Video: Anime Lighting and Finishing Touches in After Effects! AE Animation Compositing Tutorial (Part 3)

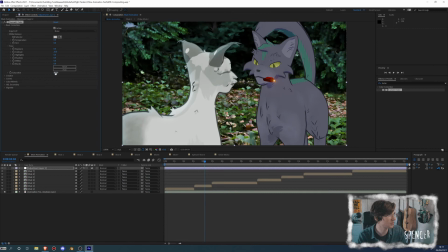Usually something like turning up the contrast is good, bumping the saturation so that you can make the colors pop, raising the highlights, lowering the shadows, giving it some kind of tint or another kind of tint is pretty good.
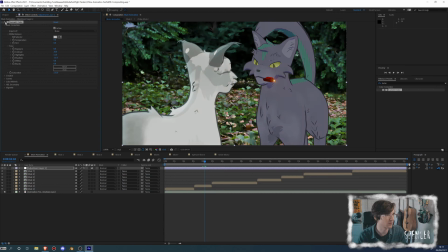And there's one last like really big thing that can really take this from nothing to something nice,
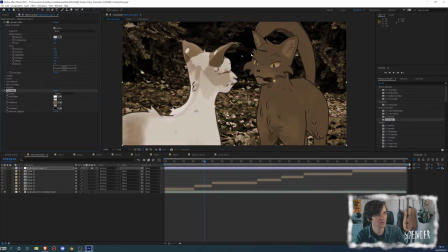and that's going to be something called CC Toner, which is a great tool that I use that basically lets you assign a color scheme to an animation or to a video. So in this case, by default, it's like Old West for some reason, which kind of works because we are like Red Dead cowboys.
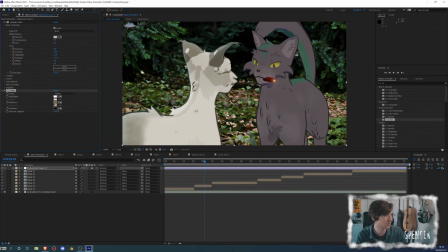But you can basically use this to, like, I say I want all of the highlights to be a really bright orange or something like that.
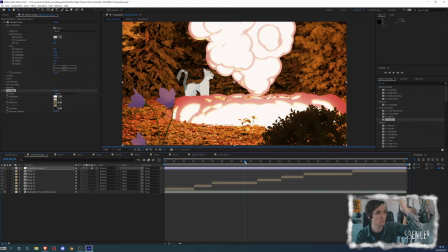And these values are all something that you can keyframe, so at this point maybe we can keyframe the values to be something else, maybe we don't have to.
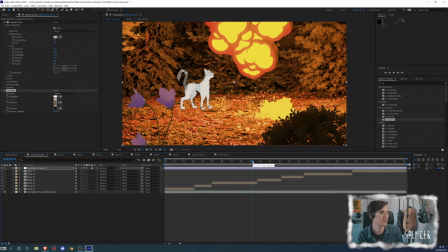But at the end of it, when you have a bunch of effects on it, it's gonna look nice, because you put a lot of effort into something and you gave it a try.
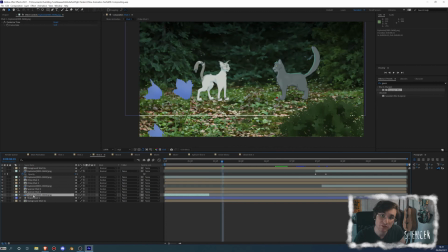Hiya, this is Spencer from the future here to do a bit of a talk. There was actually one thing that I did forget about while I was making this, because I was just kind of like, let's get this over with so I can make something fun. And that is shadows. There is a very particular way to do shadows in, hold on,
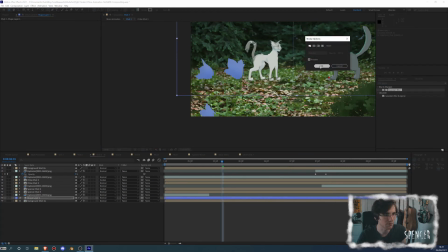my shape layer has a stroke and I don't want it to have a stroke. There is a very particular way to do shadows that I think is pretty important to know.
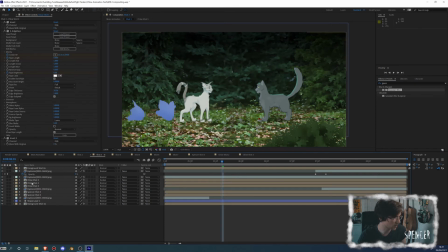So I'm going to grab this completed shot that I have of Chloe, and I'm going to drag it down, and I'm just going to make this into a shadow. How do you make it into a shadow, you ask? Well, that's easy. There are a couple of ways. The way that I really like is using something called CC Power Pin. This is another Peter trick.
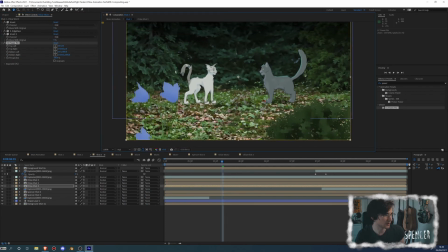Thank you, Peter. Now, Power Pin is basically the same thing as Corner Pin, but with more options.
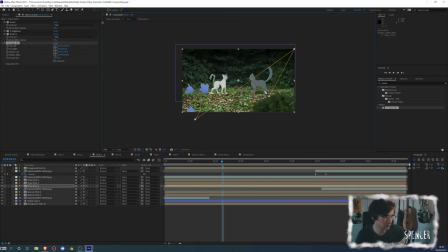So it will project something for you if you're so inclined. So what I'm going to do is I am just going to take this frame and I'm going to stretch it upside down.
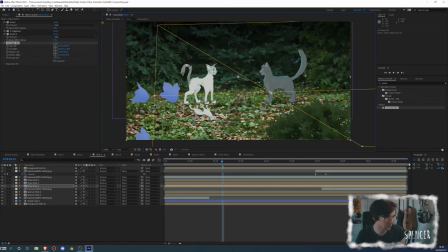And I'm going to do my best to like align her feet in the position that I think the feet should be. So somewhere around here. It's never going to be exact. That's kind of one of the things about this kind of thing. There are ways to clean up the results that you get from CC Power Pin.
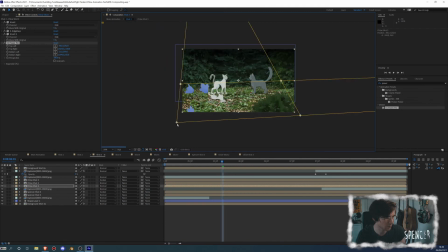One of the best ones being probably using a mesh warp of some kind, but I think that this is, like, frankly, it's good enough.
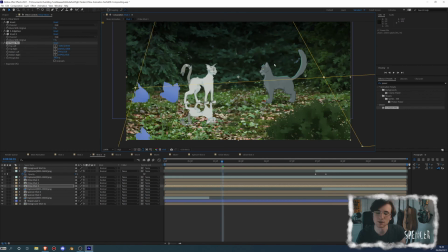You're getting free shadow information just by like distorting it and making a fake ground, which I think is pretty cool and fun and good.
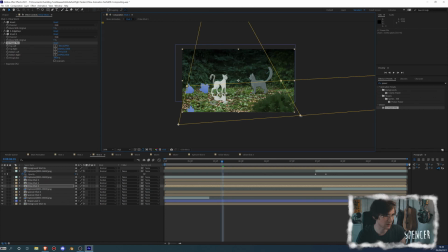So once you have something that you're satisfied with, I might actually just make it like a little bit more squat, because to be honest, I don't want the shadow to be all that pronounced. I think that the light is soft, so there's no need for the shadow to be like super long or anything like that.
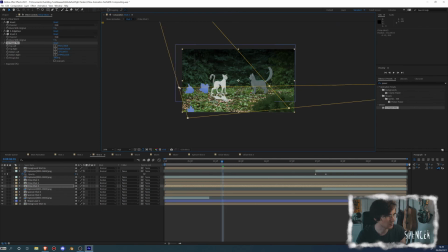That wouldn't really make much sense in the context of this scene yet.
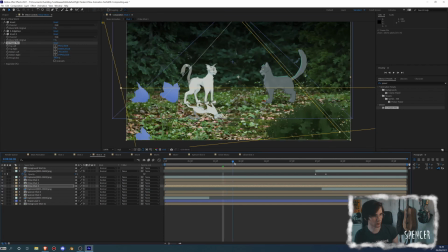I think what I'm going to do is I'm going to leave it like this, and then as soon as the big explosion happens,
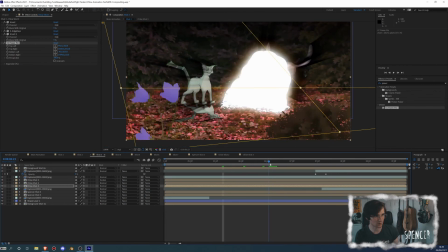I'm going to take the shadow and basically stretch it out really far in the other direction.
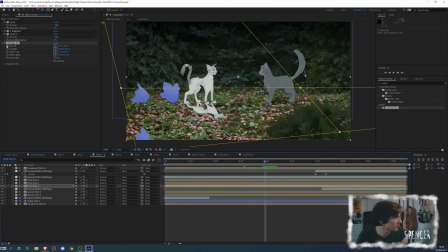So it's going to be like this, and then what I'm going to do is I'm going to take this, and this,
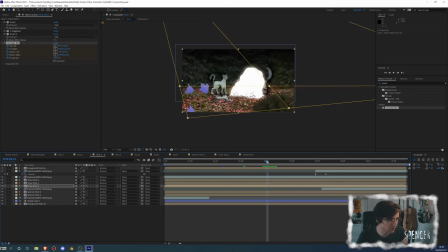and I am just going to kind of rocket it to the other side as soon as we get this huge source of light coming our way. So I'm just going to take that, and I'm going to take that, and I'm just going to, like, it'll still sort of be pinned to Chloe's cat, but it will also kind of go off in another direction a little bit, because that's cool. Because that would be what it would physically do if it was a real shadow that's in the scene when this huge, enormous source of light appears. So something like that, and then we get this animation of it.
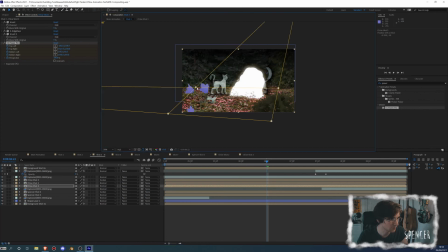I could be cleaned up. So something like this.